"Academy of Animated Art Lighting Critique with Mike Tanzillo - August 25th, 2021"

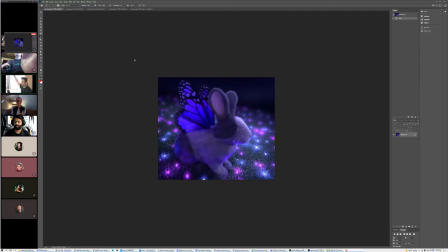Hello, everybody, and welcome to your Wednesday lighting critique. We have a handful of images to go through here. We've got these lovely folks on the left-hand side of the screen joining us as well. Let's see, we've got Clarissa, Shibli, you're here.
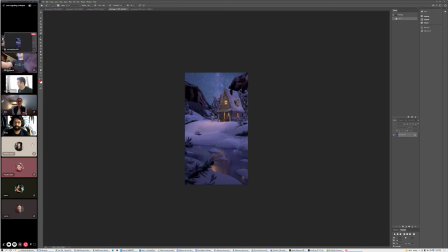So we'll go ahead and start with yours, and then, let's see, yeah, and then we got Mindy, Clarissa, and Ubaid.
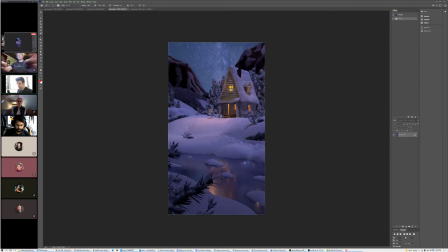Okay, cool. All right, make this bigger so you can see. All right, cool. I love this reference.
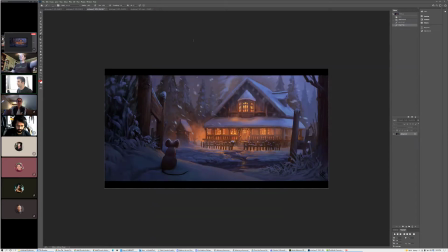Let's start there. I think it's just so pretty. Again, the warm, cool combination of the warmth of the house versus the coolness of the snow. I love this like kind of buildup of like a little bit of darkness here in the foreground, and it like gets brighter as we go back into that space.
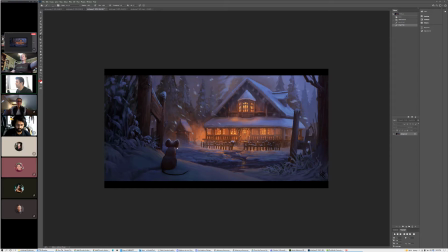A little bit of a rim on the mouse character just to kind of feel that a little bit more, and it's just like a really nice color palette and just a nice. I'll use the word simple, but it's not that simple, like structure of an image.
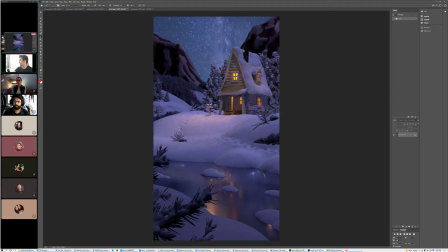You've got some of the basic qualities there. You've got this darkness leading back into the cabin, which is working out really well.
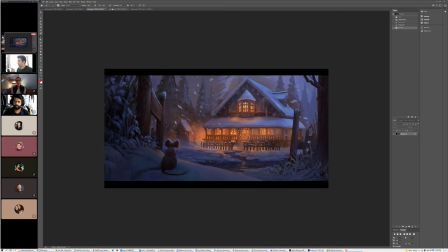The areas that I think could really improve this are, I think the blue color or the cool color, the sky color, I think is looking pretty good.
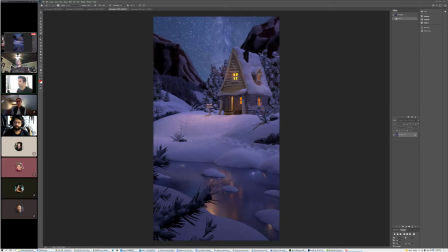I feel like that's hitting about right. But I think the orange color, the warm color, can get a little bit more red. It's just starting to feel a little bit yellow in parts, and I want it to be a little more red, and I also want it to affect,
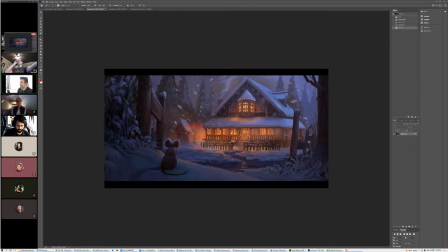like, the thing that's really nice about this is like you can see it like affecting the trees over here and just kind of the air around
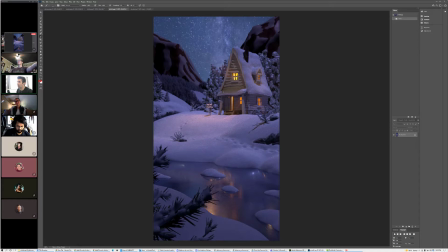this, and that'll be really important. So I want to project it out further, so it's kind of hitting these trees. Maybe there's a window on the back of this house that's kind of hitting some of the stuff over there. I just want it to influence a little bit more. Another thing that's reading differently in this is the color of the cabin itself.
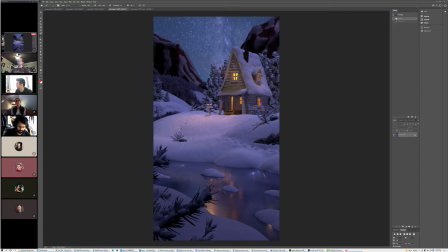It looks gray. It looks like are there shaders on the wood yet, or is that just? Okay, I realized like this morning that there is a shader, but I had to reload the texture, so I think it just looks super off. I thought it was correct, Okay, but I think it's actually super got off.
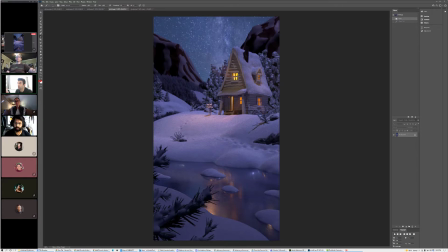I need to reload the texture on it. Yeah, I would say it might just be like a broken connection, like it's trying to read in a texture map that I can't find or something. So yeah, so the warmth of that light plus the influence on the space around it.
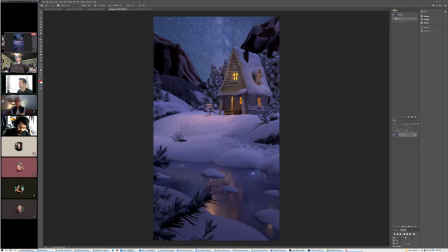And a big thing too is just adding some aerial perspective, some atmospheric fall off.
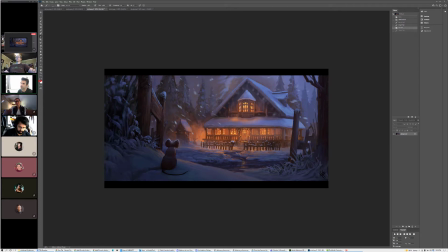The way that there's like, haze back. Like if you look at these trees in the distance, like they're classic, less contrast. It's shifting a little bit more blue back there, and just like less detail. Really helps the space feel bigger.
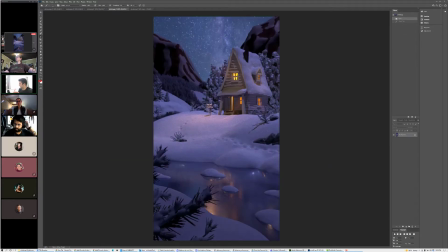Where here it's like the mountains aren't getting that yet, so it's just messing with the sense of scale. So adding that will really make this scene feel a lot bigger. A couple other things is that
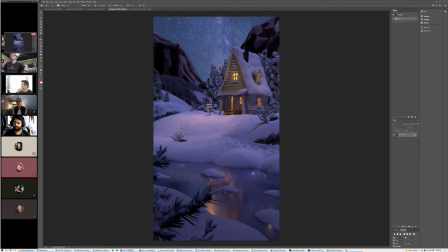when others have worked on this, I've encouraged people to put some like primitive geometry into the house itself to kind of make it look like there's furniture or some signs of life in there. That's just a little. I would almost call that a pet peeve of mine about buildings.
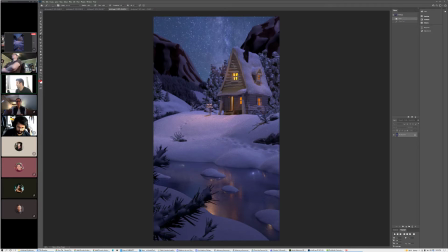Is because you just construct them on the outside and then you're like cool, and then they're like looking at the windows. It just never feels right when they're just kind of like one solid color. I say that too because I look out my own window at the surrounding apartments and stuff, and I kind of because I'm always curious about like how that.
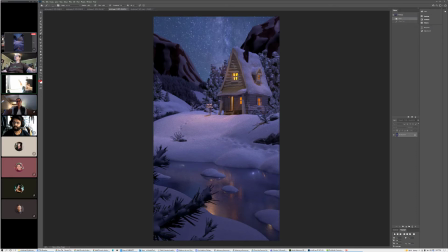It was mostly when I was working on a night city scene in a film, and I was just like looking at like how you could see people's lamps and couches, and you could see like specific things. So that sounded kind of creepy. Now that I realized I was just like looking out the window, that's not what I was doing. I promise you that. Okay.